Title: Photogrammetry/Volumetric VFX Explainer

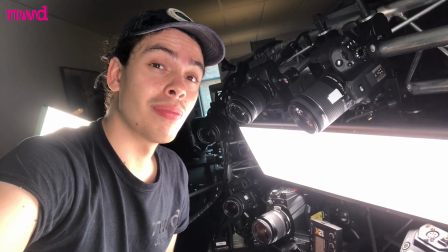Three Blackmagic 12Ks. a nice round dozen of these little guys,
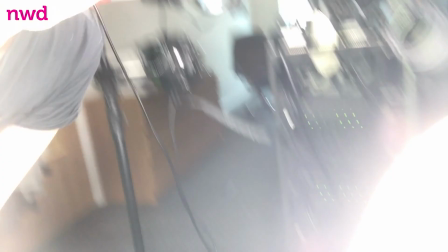three ridiculously bright LED panels, as well as a ring light and this little guy to light up my chin.
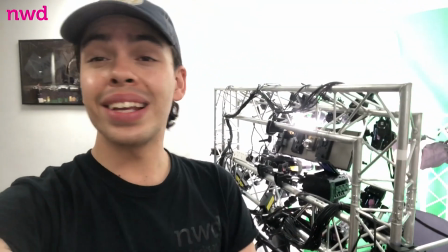All that's left to do now is turn this boyish face into the perfect volumetric capture surface.
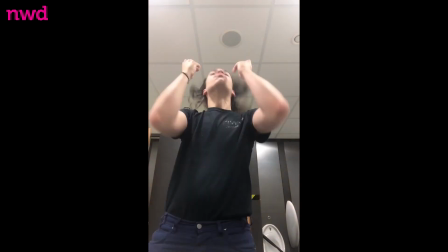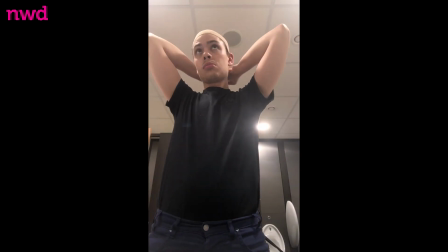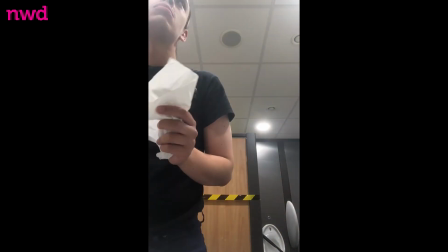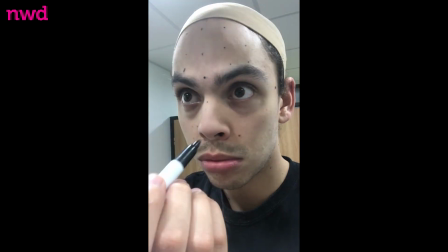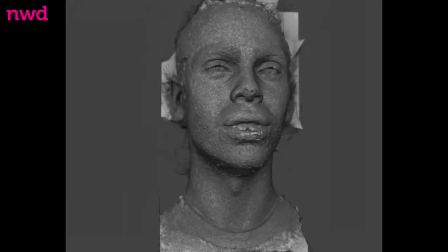The model is scanned, meshed, consistently reconstructed frame by frame.
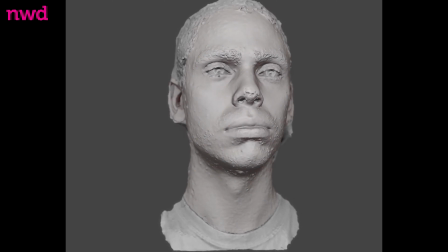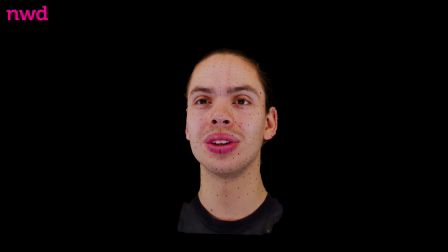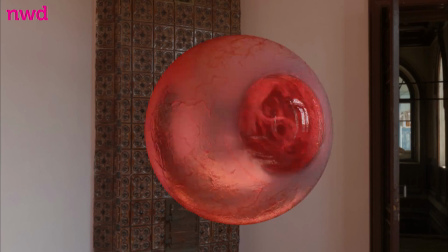Then I can start the process of replacing the eyes, teeth, tongue, every hair follicle,
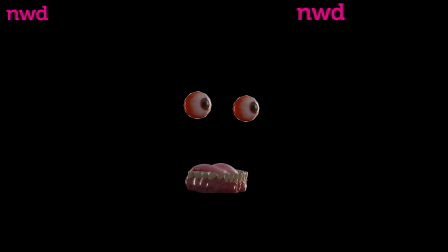and even refining the shape and texture of the skin in order to create a normal map that changes based on the tension and compression of each area of the face. A normal map is simply a way of taking the micro details of the skin, the way they receive and cast light and shadow,
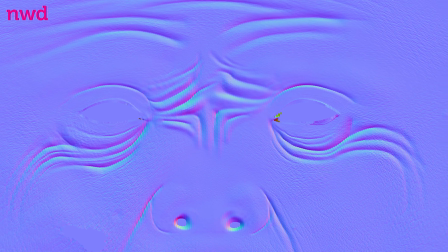and turning these elements into simple instructions that can be reproduced perfectly without the need for each wrinkle to be reconstructed in 3D space. What's beautiful about that is that when it's finished, you have a perfect capture of the actor's expressions,
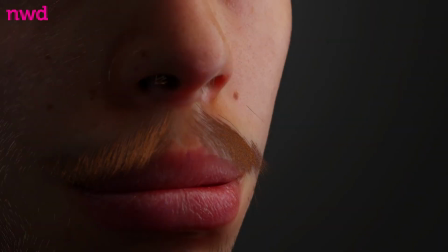but you also have the ability to totally change anything you want about that performance.
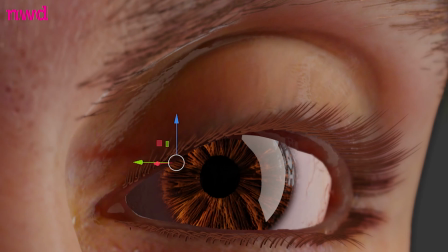Whether you want to gently tweak the way a person smiles when they say I love you, or furrow their brow when they should seem concerned, you can even dilate or constrict their pupils, you can make someone's face melt,
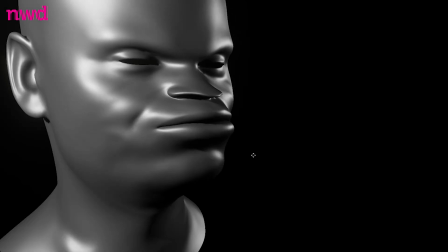put scarab beetles under their skin, or turn them into were werewolf all while maintaining the basis of the performance. The clips that we have edited together are just a few examples of what can be done once a performance is captured, all rendered on our office pc over just a few days.
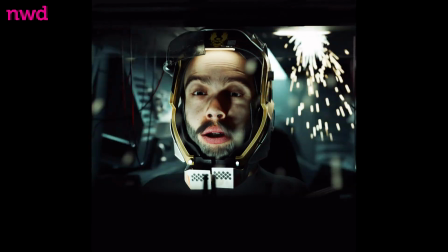Welcome. Welcome. Welcome. To new world.
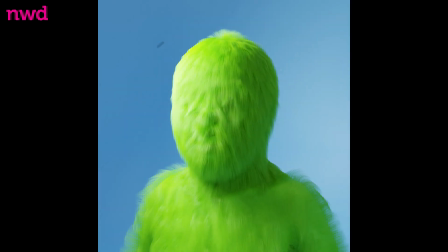To new world. New world designs.
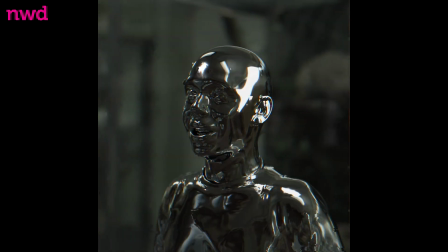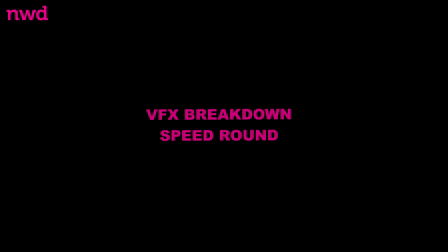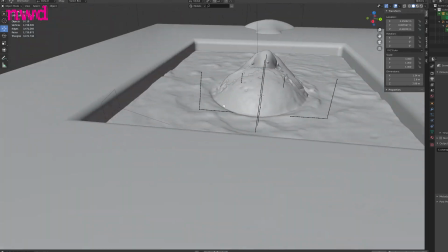A low-res fluid simulation of the head merging from a tank of oily liquid was baked in just a couple of hours using one of our more powerful PCs,
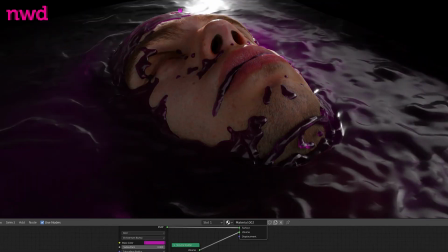carefully dialing in the translucency and reflectiveness of the liquid to give it that strange goopy look.
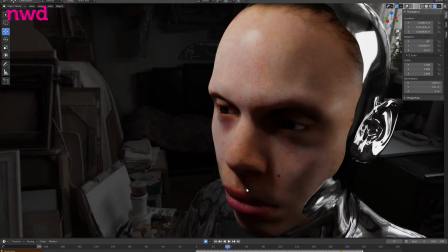I recently re-watched The Matrix and found myself thinking about how I could recreate the mirror effect that is used when Neo leaves a matrix for the first time.
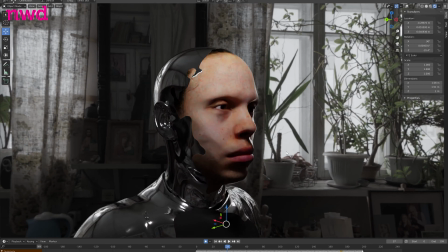A simple noise texture combined with an animated gradient controlling the mix of the original texture and the mirrored texture separated by a bump map to
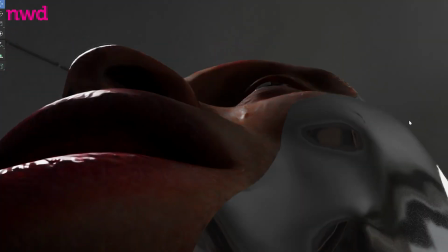give the illusion of the metal being a 3D layer and not a flat shape with a very subtle roughness map to create some almost imperceptible imperfections on the
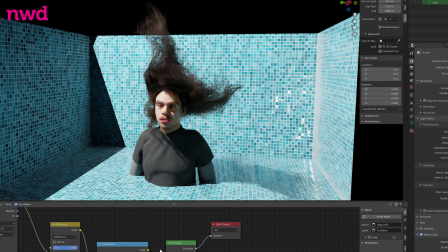surface of the metal. A spotlight is given a procedural noise texture that simulates the caustics in sunlight hitting the bottom of a pool underwater,
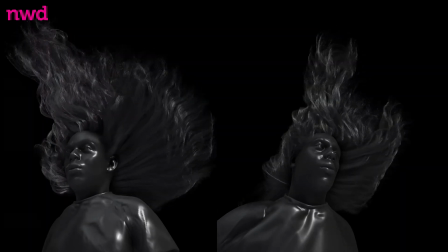removing gravity from the scene and adding a turbulent force to the world to dictate the outcome
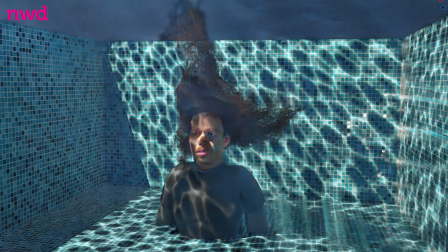of the hair and cloth simulation gives the effect of being underwater without having to get water
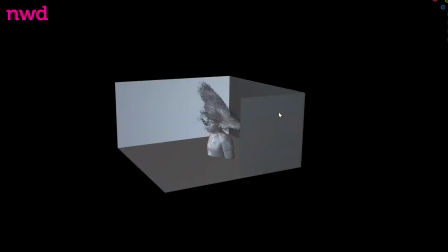involved at all. This scene is in fact one of the more simple to set up as it is literally the same animation with a light and a box behind me.
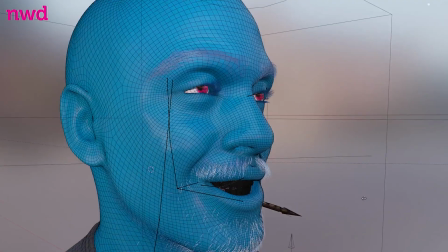Blue skin, re-sculpted head, re-coloured eyes and an arrow at my side. I'm Mary Poppins y'all!
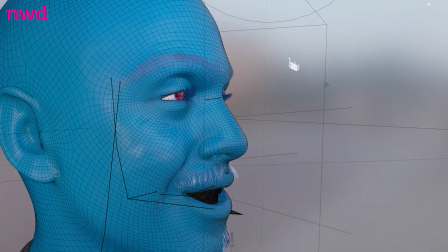The mesh can be seamlessly transitioned between my original face and the new sculpt while keeping the underlying movements and animation intact,
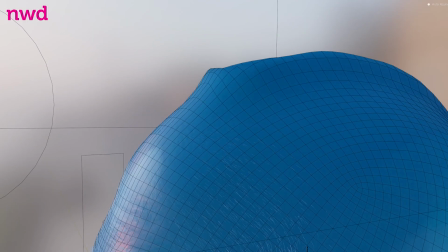as it is saved as a relative shape key.
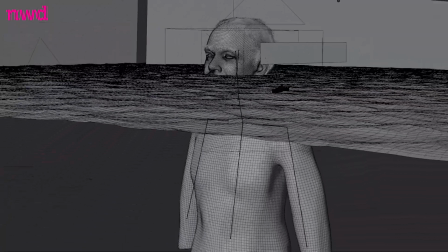Megalophobia is the fear of things that are unnervingly large, adding an ocean complete with simulated reflections and foam, as well as a couple of ships and clouds for scale.
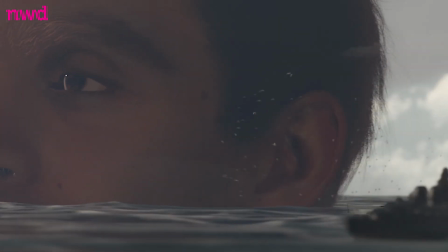The cherry on top is the tiny seagull simulation. These clouds are just pictures, so please don't look at them too closely.
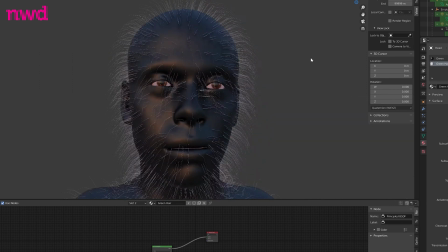Make it green, add a fur simulation, it's that simple. Okay well it's not that simple, but I'm not going to bore you with the details.
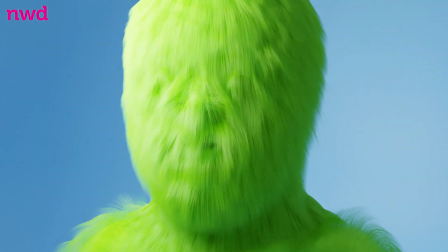Who cares? It's fuzzy. Look at it. I love this one.
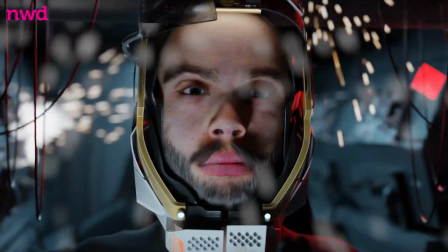For this shot, I got a tiny bit carried away and modeled an entire X-Wing in one evening,
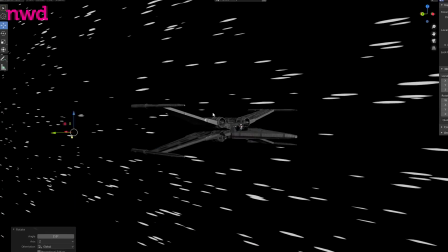stuck it inside a virtual toilet roll tube full of stars, and then remembered that the shot doesn't include any of that extra detail,
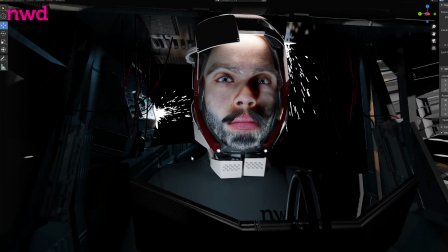but it's good to know it's there. You know, it still makes a difference. Sparks, cables, and flashing lights distract from the fact that this is a very minimal setting. This also doubles as my audition tape for JJ Abrams' next project. So there we go. So, pretty exciting, right? I certainly think so. We've established these techniques and now there is no limit to what we can recreate. The next step for us will be to combine these with full body motion capture data to place the facial expressions onto a full body performance, and then incorporate this footage into augmented and extended reality applications. So watch this space.